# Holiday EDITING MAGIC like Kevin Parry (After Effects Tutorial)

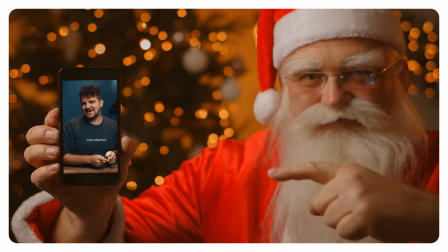[4:08]
Like for example Christmas overlays or everything Christmas related. Now everybody who knows us knows that we love using Storyblocks. They really help us to bring stories to life without sacrificing time, budget or resources.
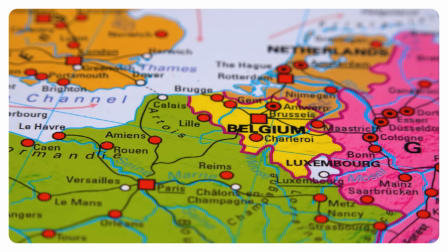[4:21]
They always have something we can use in our projects. Here in our country where our studio is we have almost no snow. So snowy shots is difficult to shoot for us. But no worries, Storyblocks has our back with countless snowy stock assets for us to pick from. And you can too with their affordable subscription plan that fits your budget.
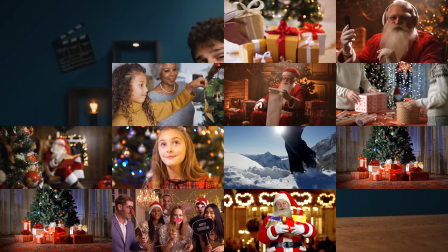[4:41]
And to top that off, you can download an endless amount of assets from their library with the unlimited access plan.
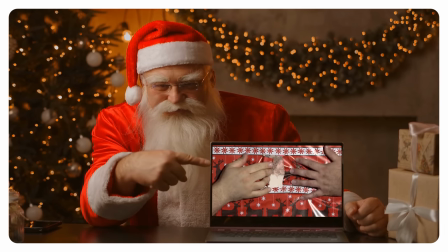[4:48]
So that means creating thousands of unique Christmas videos for everyone you know for only one single price per year. If you want to know more about Storyblocks and how to start downloading right away, click on the first link in the description below. Let's talk business and show how you can recreate this effect. The first thing you need to know is that the main principle is masking. And a lot of it. So much that we have been masking for days now and we don't know which year it is.
What year is it?
But besides masking, we do have some tips for you. First things first, like you saw we built a set. Here we use very soft lighting and there's a reason for it. Try to avoid hard shadows. Definitely on the walls.
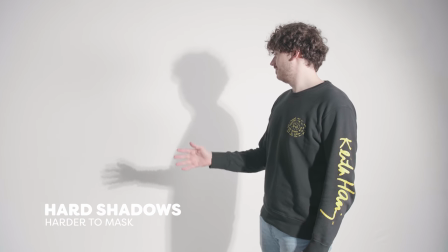[5:26]
Hard shadows need to be masked precisely, while soft shadows can be masked roughly and can be feathered to match the scene. So make them nice and soft. A second important aspect is shooting every action separately.
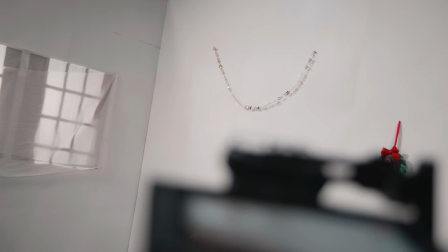[5:37]
A bug sliding in is one shot, the garlands dropping in are also a separate shot and so on. Even though we're shooting every action separate, once we start recording we don't touch the camera. Don't! So you can imagine to pull this off we're going to need some preparations. That's why we have a battle plan.
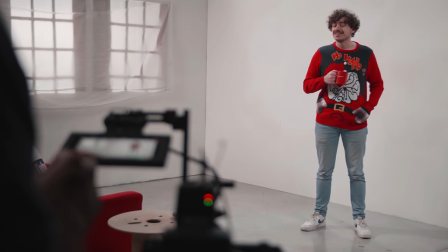[5:53]
Of course, we start with our talent acting their part and a tip let them do multiple takes But again never touch the camera this way We will have some choice in post-production and when the talent is done We can start with the separate shots of our decorations and here we had a specific order We work from the back to the front this way We could leave the objects within our scene once they moved in and also strategically place certain
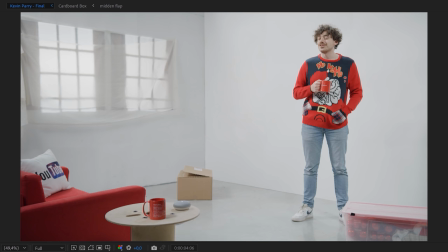[6:17]
objects to cover up difficult transitions or places where we thought mistakes could happen to start we have the wall decorations and for two of them we did a practical animation the golden garland on the right wall was attached to some fishing wire and on a certain cue we just dropped it in easy as that this way it doesn't need any post animation the bear hanger is similar we held it up and dropped it
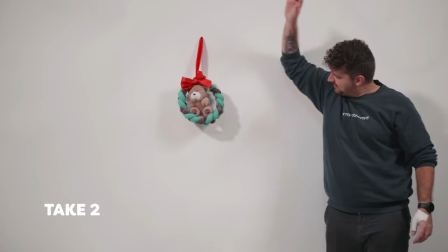[6:42]
giving it a natural dropping motion motion blur and sway on the end.
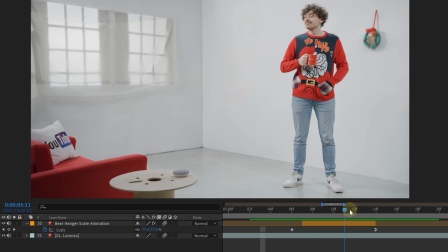[6:47]
However, we do give it a scale animation from 0 to 100 to make it appear.
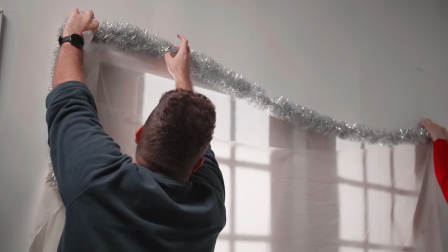[6:52]
Now for the silver garland hanging on the left wall, we couldn't really do a practical animation.
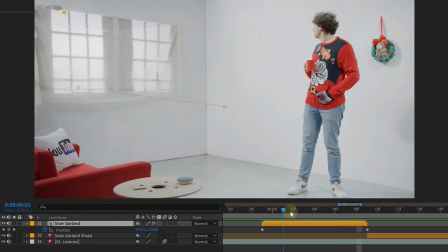[6:57]
So we had to do this in After Effects with a simple mask position animation and a wave warp effect to give it extra motion.
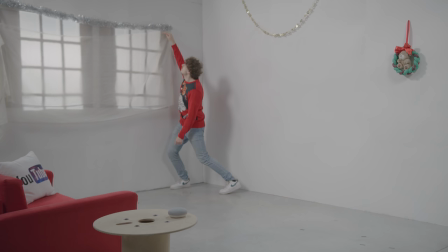[7:04]
However, what we did do to really sell the effect was giving the garland a good shake. This we only use on the end of the animation. The most tricky part of the entire effect was the cardboard box where the Christmas tree jumps out. The box is standing there and then needs to fold completely open. To achieve this we worked in stages.
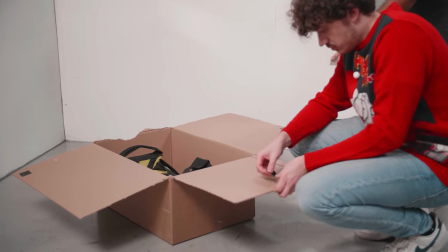[7:20]
First we had our box and filled it with weights. Then attached some fishing wire to the flaps of the box. And this way we could open them off screen. Once rigged we did our thing and shot the box standing there opening up on cue. Then the hard part making it completely go open. Of course we did each side separate. Starting with the right side we cut that loose.
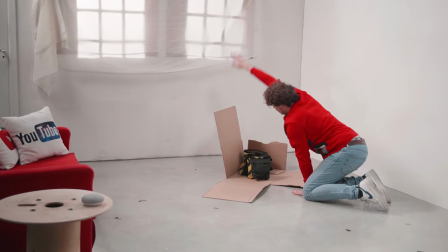[7:38]
And basically held it upright and dropped it in. And this we did for every side. Eventually, we had to remove the weights as they were visible in the shot.
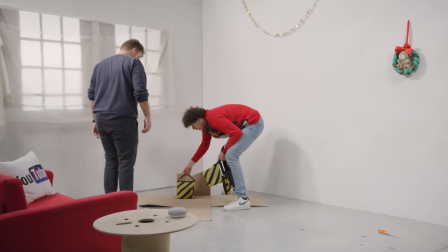[7:45]
And on this very moment, you need to be super careful. One small movement can ruin the box effect and you will need to do it again. And now for the post-production. You can compare it to a jigsaw puzzle. Every flap is masked separately.
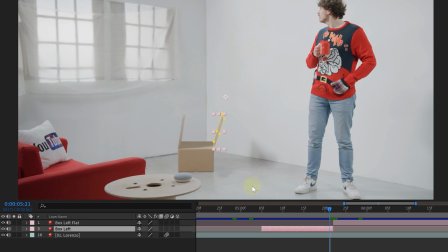[7:57]
Next, we combined the regular flaps opening up and the cutout flaps. We looked for a point where the angle matched for both of them. And here we simply made a jump cut. And that's how we create puzzles here at Cinecom. For the Christmas tree, we first placed an indicator on the floor. so we wouldn't know where our box originally was.
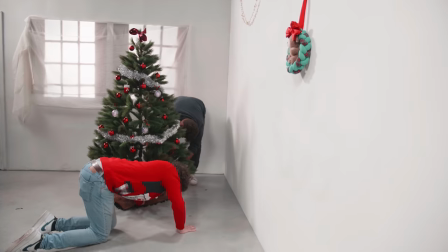[8:12]
Then remove the box and place the Christmas tree. At the start we don't have presents underneath it.